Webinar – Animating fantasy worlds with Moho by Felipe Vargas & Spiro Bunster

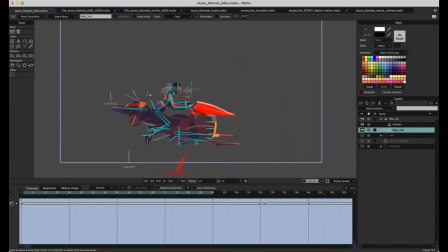[32:48]
it's completely different than this because here you see there's only these few bones but
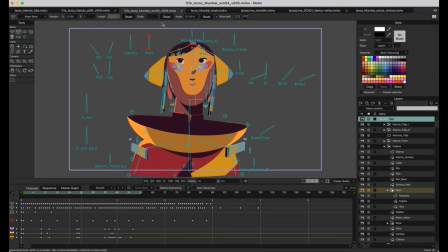[32:55]
in this case the animation was completely different so I spent a lot of time doing smart bones so also create smart bones you can even do a whole animation just with these smart bones if you notice in this
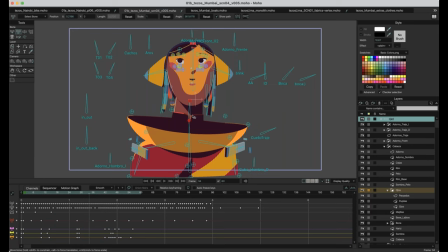[33:12]
animation this bone, these three bones, the head, neck, and body is barely moving but all the rest of the bones are controlling her movement. For example,
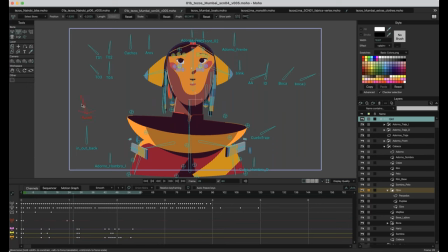[33:27]
here I have a controller for this in and out animation of her threads. so move everything through these smart bones also I did
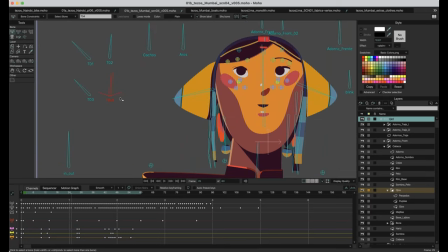[33:45]
this small details this models sorry the smart bones for the small details animating the perspective like it's so simple to do this smart bone it probably is going to take you I don't know one minute two minutes because it's only
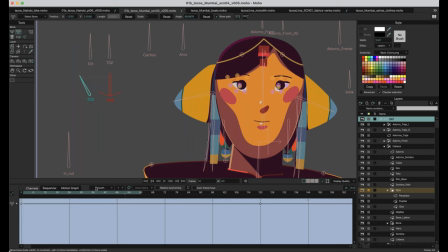[34:05]
sorry let's check this one, it's only moving the vertex to one side to the other and if you combine
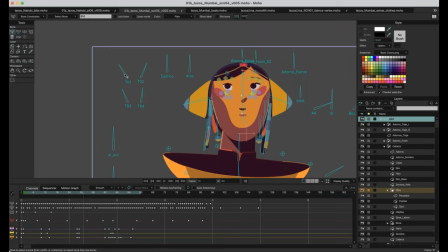[34:17]
the movement of the bones of these bones plus this it looks really nice it's more real I think so spend time adding some details. I think details in animations are one of the coolest things.
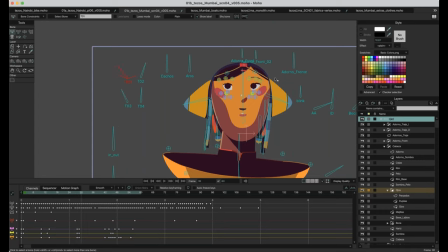[34:35]
For example, here as you see are these small movements of her eyes like she's
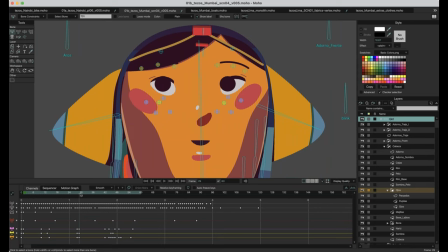[34:43]
moving just in one frame her eyes and it creates that feeling of that she's alive. It's not like a cartoon, moon is more like a real character, like a real person.
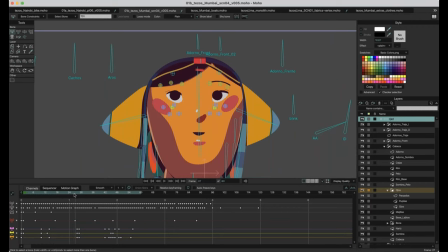[34:59]
And also for example, here I create these small bones for controlling her eyes.
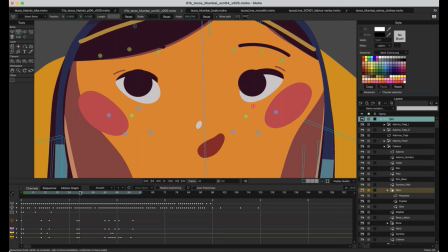[35:06]
And I also move that all these small movements helps a lot for creating a nice animation.
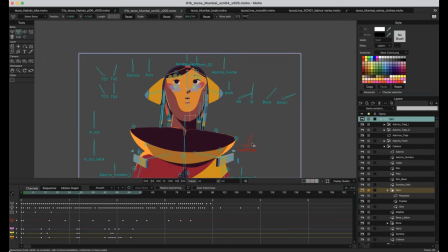[35:14]
Also here I move this. I have a small movement even for her chin.
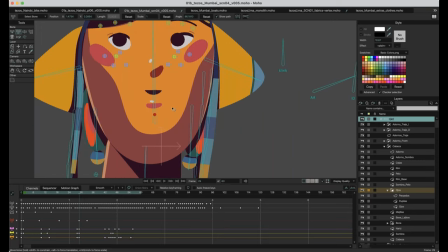[35:22]
it's barely you can barely notice but this section is moving and
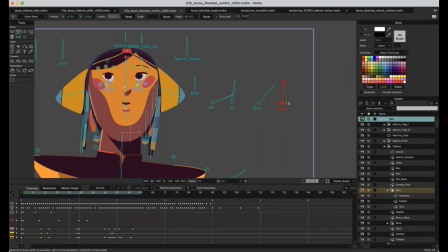[35:27]
maybe it could it could be considered like small details but I think all those small details are the most important things for animation to make something different so
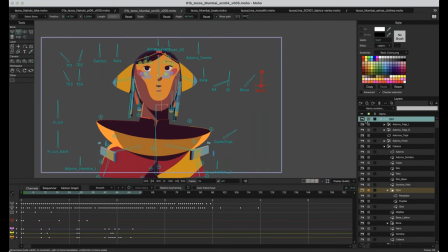[35:43]
do we always need to create thousands of layers yes and no for example
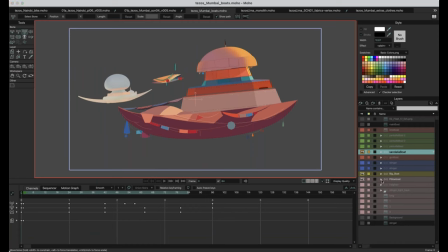[35:49]
here i only use one layer instead of redrawing all
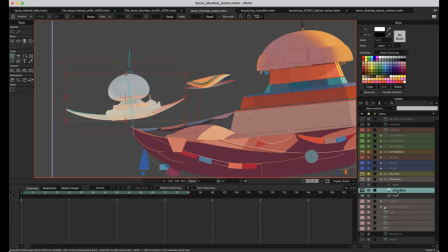[35:55]
these boats i decided to use one layer and few bones and that was enough for moving and i create one turn sorry
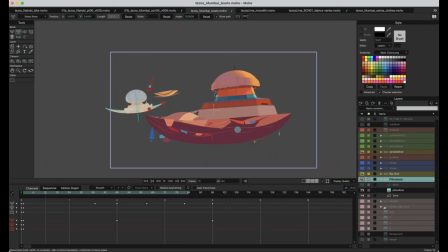[36:09]
and that was all so don't feel push i think is the right word but don't feel push I'm always using layers if you need to save time is good I think to use the PSD files for example here in the big boat
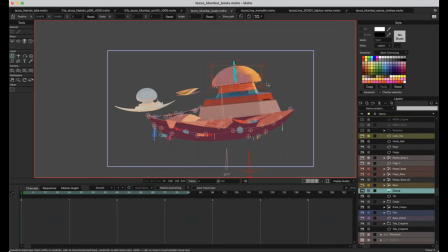[36:26]
I love the colors that Felipe used and the light everything
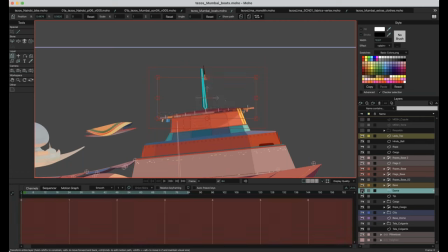[36:32]
so I decided to use the same PSD file so it's just an image and the same here for example in the small boat
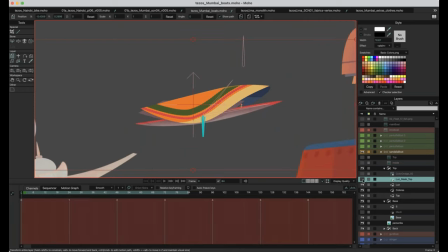[36:44]
I have this light. I really wanted to keep this light, so instead of recreating it in Mojo, I used the PSD file.